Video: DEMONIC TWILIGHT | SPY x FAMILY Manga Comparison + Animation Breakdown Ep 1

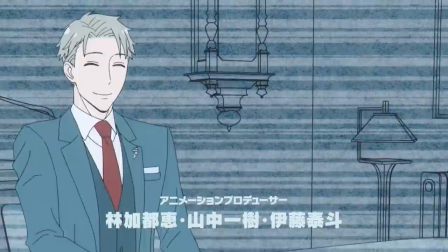3s
Welcome to the Spy X Family Comparison Series.
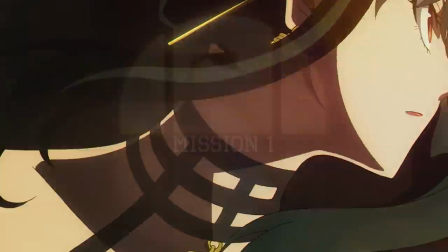7s
Today we'll cover the very first episode of this highly anticipated show which covers the entirety of the first chapter from the manga.
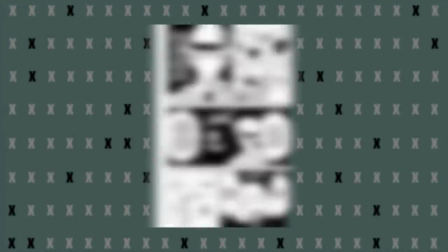13s
While one chapter might not seem like much, it's incredibly long, weighing in at about 66 pages excluding some title pages.
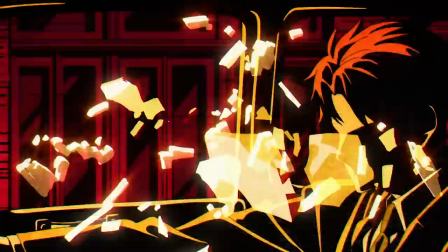20s
This page count won't be the same with future chapters, but for this episode's adaptation it is absolutely filled to the brim with straight adapted material.
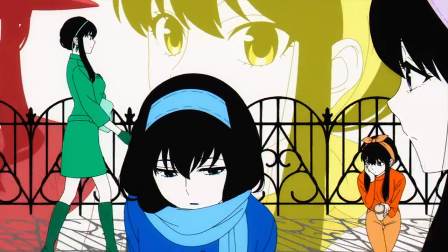27s
There's really not much room for Cloverworks and Wit Studio to go off script much. That being said, there are some interesting changes mixed throughout, so without further ado, let's get right into the comparison.
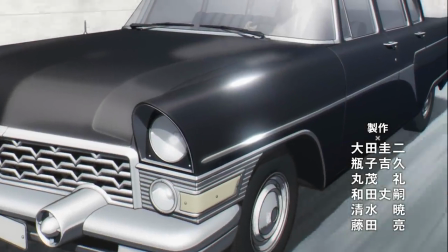36s
Funny enough, our first change actually has nothing to do with the anime, as this diplomat is being driven to the embassy.
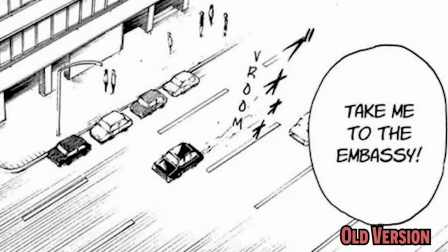42s
See, when this originally hit Shonen Jump, the first panel shows them driving down a city street road,
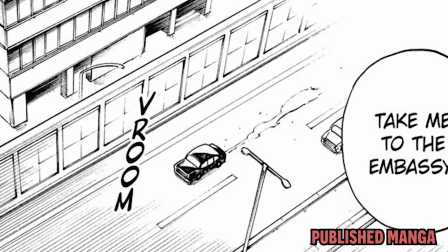47s
but once the manga was published, this panel was revised to show them driving down the highway instead.
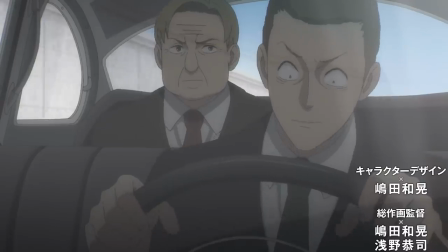52s
A worthwhile revision, as they'll be flying off said highway in just a second. And that's not the only change here.
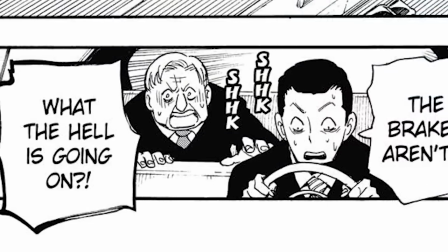57s
From the manga to the anime, the brief exchange between these two and the car is different.
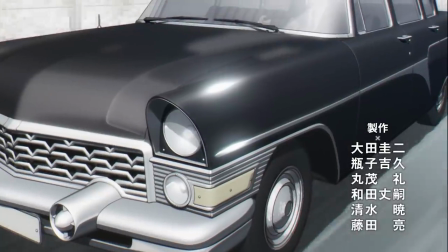61s
Instead of just commanding the driver to head to the embassy like he just hopped in the car or something, now in the anime he asks the driver how much longer until they arrive at the embassy.
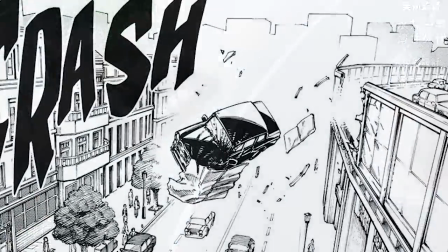69s
Not that it matters, they're gonna fly off to their deaths anyway. The nation of Ostania should really install better guardrails.
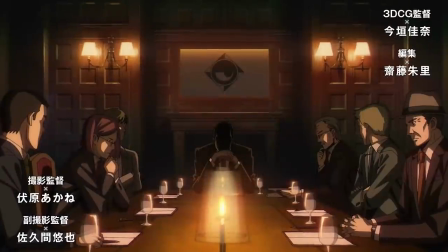74s
Though these shadowy figures seem to blame the event more on an assassin, as we can actually see some of their faces a little better this time, except for the guy who's in the very back.
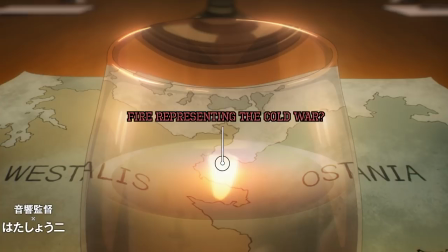83s
Also when we look at the map showing the boundary between Westalis and Ostania, it does look a little different, but the speech bubbles do make it hard to know for sure.
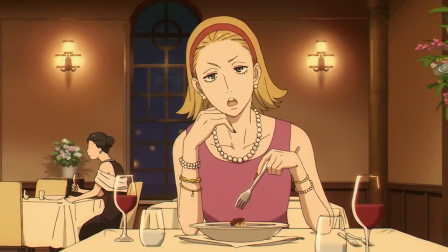91s
From here we'll fast forward to the scene of Robert having a date with his girlfriend. Oh nope, they just broke up.
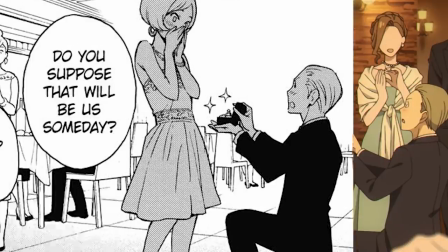96s
And just when she was wondering if they'd ever get engaged. Actually, unlike the manga, she never really even gets the chance to finish her line, as Robert here basically gets right to calling her an idiot.
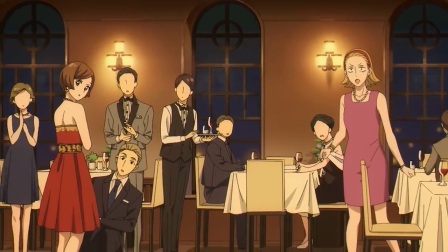105s
Pretty funny considering we can now clearly see the reaction of those who successfully got engaged.
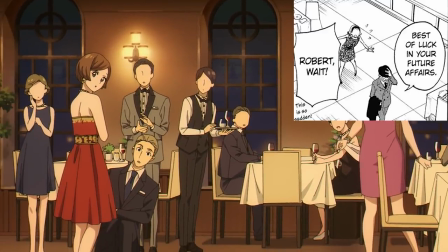110s
Now that's some ironic duality.
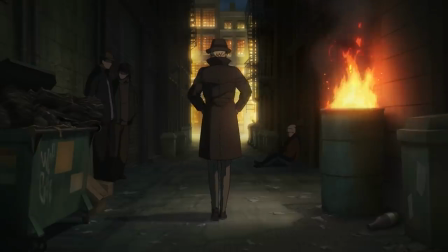111s
Not only is he done with this woman, it also appears that he's done with this identity as Robert throws away his glasses in an alleyway, reverting back to Agent Twilight once more.
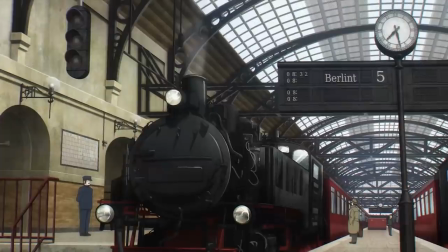120s
Which means it's on to the next mission as the scene moves over to the train station. The layout of this station is a tad different now, as multiple train tracks can now be seen.
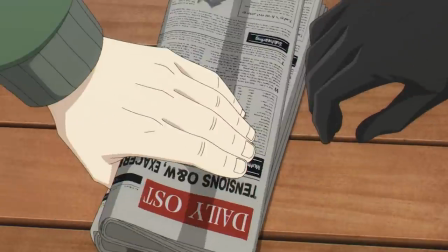128s
And that revised layout actually gives us a better representation about how punctual Twilight is,
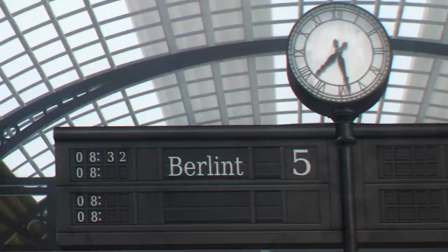133s
as the train to Berlin will leave in approximately one hour from now, which gives him plenty of time to decode the cipher in the newspaper he was just given.
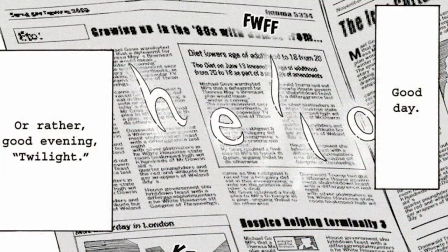140s
I'm actually really impressed with how accurately the anime recreated this paper. It's equally ineligible to the common eye, and most of the keywords are pretty much intact.
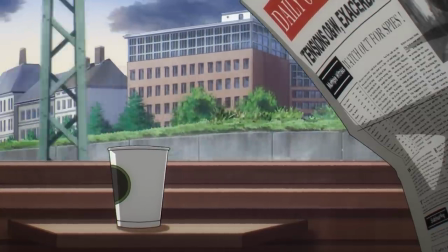148s
And we even get a revised version of the front page now, which hilariously says watch out for spies.
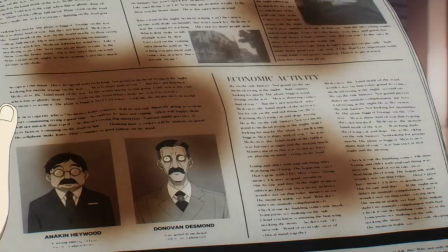153s
Also, later on in the train, after Agent Twilight gets surprised and spits out his drink, for the first time we can actually see the full name of the guy from his previous mission, Anakin Heywood.
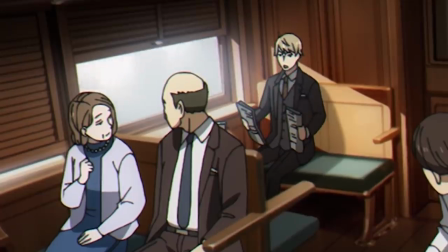161s
Not that it matters much. It's a good thing that there are no longer people sitting in front of him on this train.
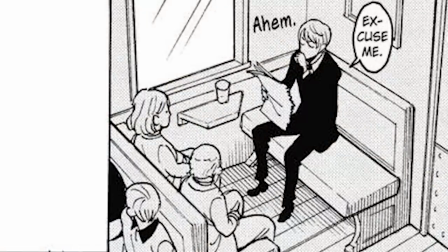166s
He would have likely caught them with that coffee spray.
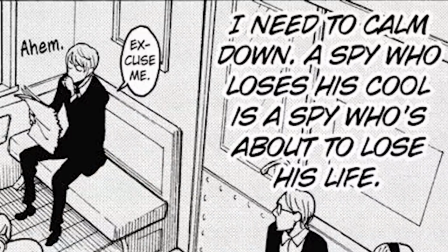168s
It's after that spray that we get our very first missing line from the manga in which he would normally tell himself to regain his composure But more or
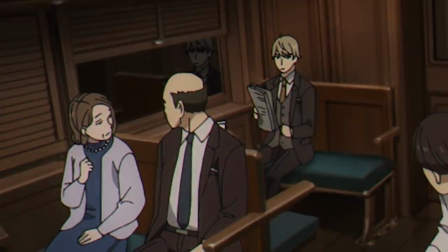175s
less directorial talent makes up for this vacancy as they move into a tunnel dimming the scene essentially affirming his regained composure I also like how
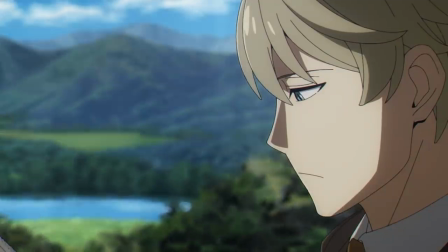183s
when the train moves out of the tunnel the narration says he's a hero with no shadow right as there's reflection in the window disappears
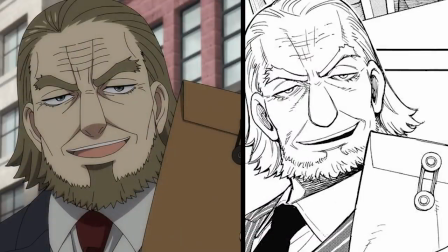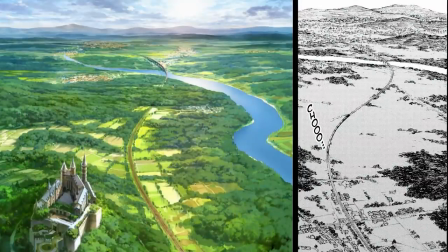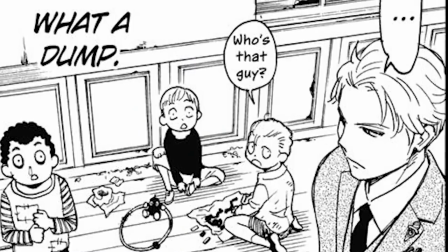200s
Now at the orphanage some elements have been removed here like how these kids no longer vocalize their thoughts wondering who this guy is nor do they wipe
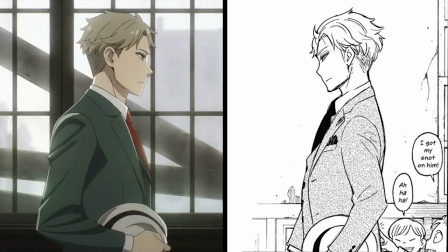207s
their nasty boogers on his back anymore in the anime they're a lot better behaved kind of like anya here whom twilight aka lloyd forger is about
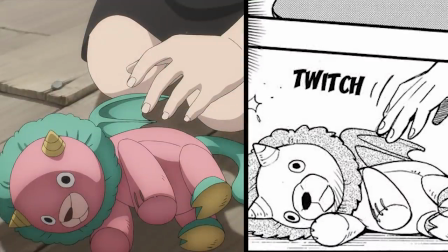215s
to get introduced to and of course anya being the telepath she is she comes up with all the right answers for lloyd to pick her as his new
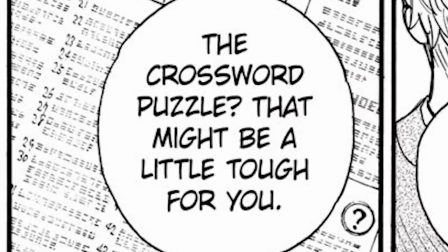221s
daughter also when she picks up that newspaper to prove her intelligence lloyd now says in his head that it should be too difficult for her
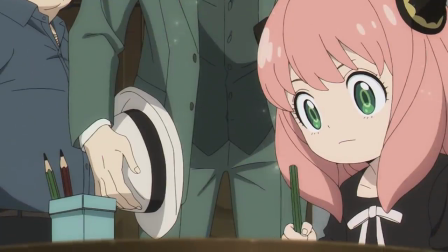227s
to do it instead of out loud not that it really matters for anya as she gets words like simplectomorphism and casual closure with ease thanks to Lloyd.
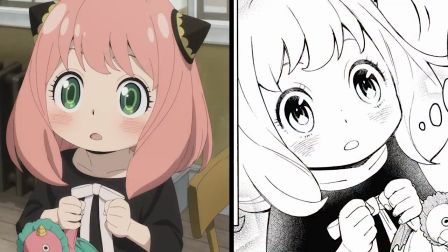235s
Even if the spelling is a little off. Now that Lloyd has accomplished the first step in his mission, he starts running through the ground rules with Anya.
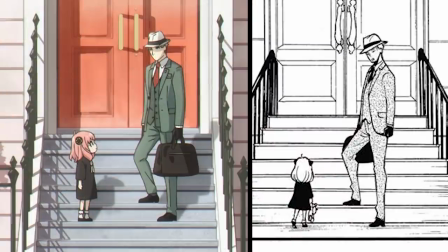242s
I love how quick and simple their interactions are.
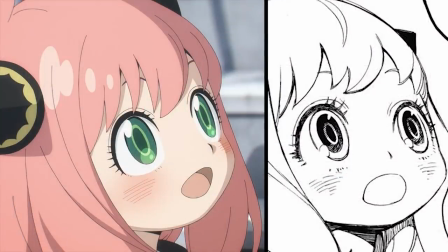244s
From one vacant line from the manga, you can tell why Lloyd is insistent on Anya calling him father in the first place, but he doesn't push it anymore once she gets it wrong.